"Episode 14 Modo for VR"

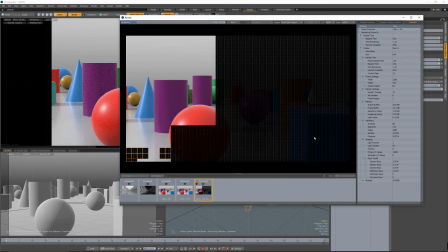8:17 You'll see that now each one is going to be much wider apart, so it's going to give the effect that we're much bigger,
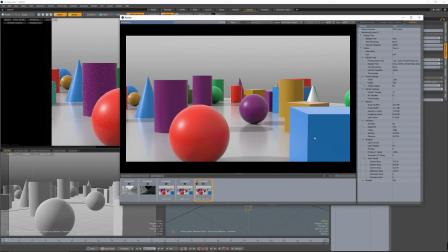8:25 and that the scene then, conversely, is much smaller.
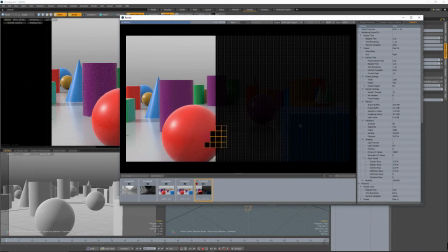8:28 And you can see the distance that that red sphere alone, or the blue cube, shifted just from eye to eye.
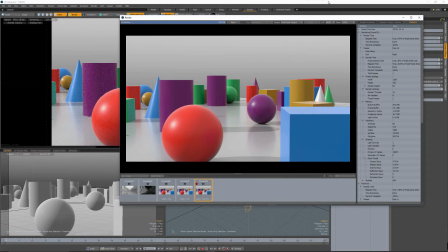8:34 So we'll let this finish up here in a second. And then we'll go ahead and click stereo. And now you can see that there is a really big difference. And so we get the sense that that these things are much smaller. So there's a lot more focusing work.
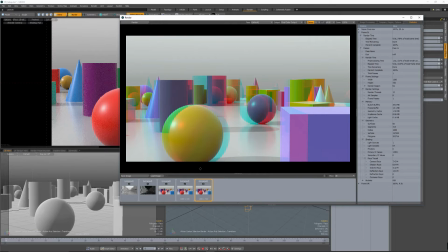8:51 And it actually becomes a lot more difficult for your eyes to shift focus, just as it is if you take something that's really close to your face. You know, it takes you a second for your eyes to focus in on it, because... you know, there's a lot more work that the eyes have to do to converge.
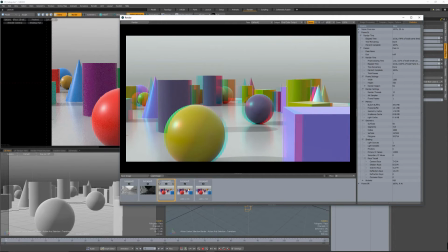9:06 Okay, so we can see there's kind of the happy medium, and this is going to be 65 millimeters, the default, which is about the average distance between adult human eyes. 15 millimeters, so much closer together,
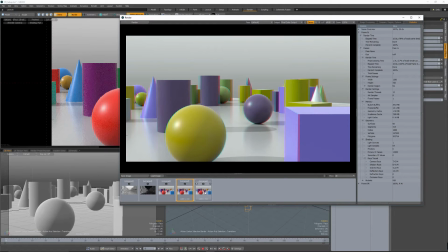9:20 so we get the sense that the scene is much larger, and there's a lot less shift for the eyes. And then finally, at 150 millimeters, where everything gets really far apart.
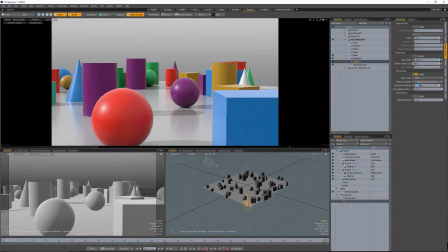9:31 All right, so let's set this back here to our default, because that works pretty well. So let's set that to 65 millimeters. And then next, we'll look at the convergence distance. And I actually like to set up my convergence distance so that I don't have to futz around with a control here in a
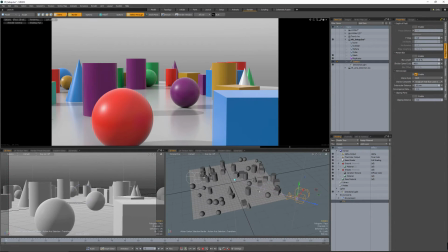9:51 a numeric field to change it, but I want to show you how this works. So you can see that right now the convergence distance is set to 2 meters. So if I change that up to something like 10 meters, you can see that the boxes are much farther away, okay?
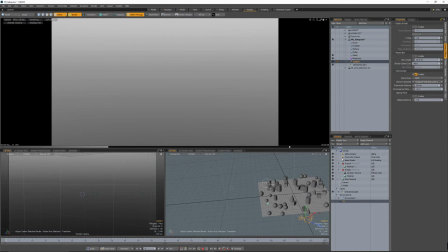10:07 And this is going to also shift the way, this is going to shift the way that
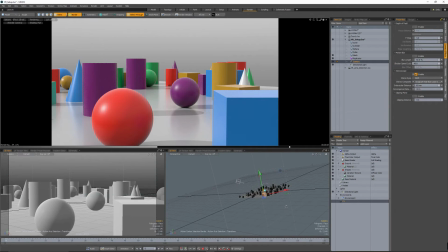10:13 that these two objects come together on the stereo pair, because you're looking at kind of where the eyes should be meeting. So that's going to be the point where everything is kind of in focus. And you can think of it a lot like depth of field.
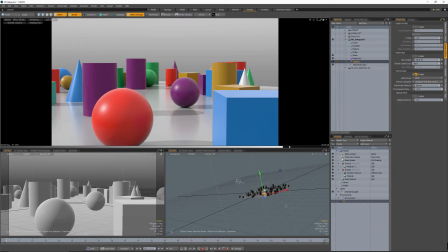10:27 So things that are in front of it are going to be separated, and things that are behind it are also going to be separated. So it's kind of like depth of field near and depth of field far. You know, things that are close are out of focus, and things that are far away are also out of focus.
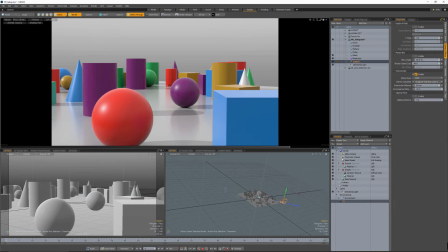10:42 And because this ties in so much with depth of field, should you choose to use depth of field in a scene like this, I actually like to just take and tie my focal distance right into the convergence distance,
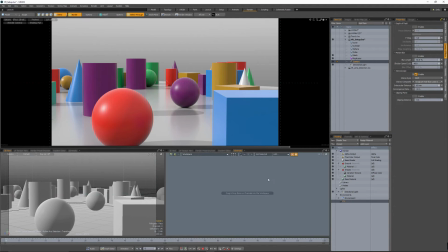10:55 or actually vice versa. So what I'm going to do is I'm going to go down to the schematic view and just set up an uber basic rig here, not even really a rig, it's just a relationship, so that our focal distance, which I'll drag down in here, can drive our convergence distance.
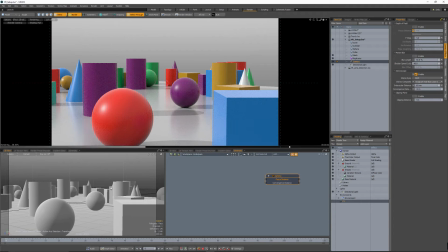11:15 All right, so you see we've got focal distance, which actually has, if we cut over to a perspective view here,
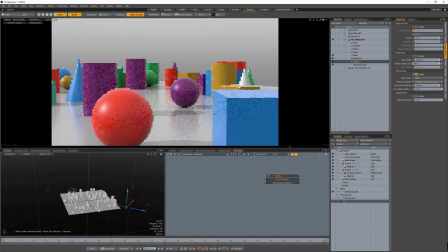11:21 focal distance actually has, you know, this control here in the viewport. Right, so you can change this focal distance just by sliding this in the viewport. You have to have the camera selected, and you have to have a tool active, a transform tool. So I just, in this case, have the move tool on.
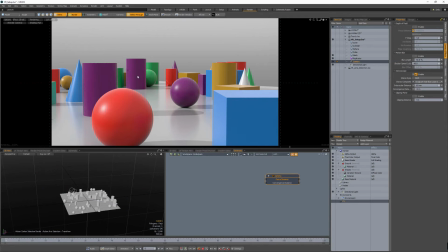11:40 Or in the 3D view here, in the preview, you can press Control F, and that will shift the focal distance. And you can actually see it changing here under focal distance, so that it's putting things in focus based on what is under the mouse when I press Control F. All right,
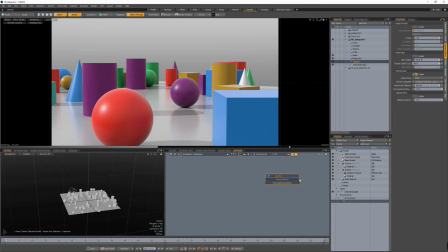12:00 now in order to make this much simpler on myself, I'm just going to take the focal distance, drag it around, and plug it into the convergence distance.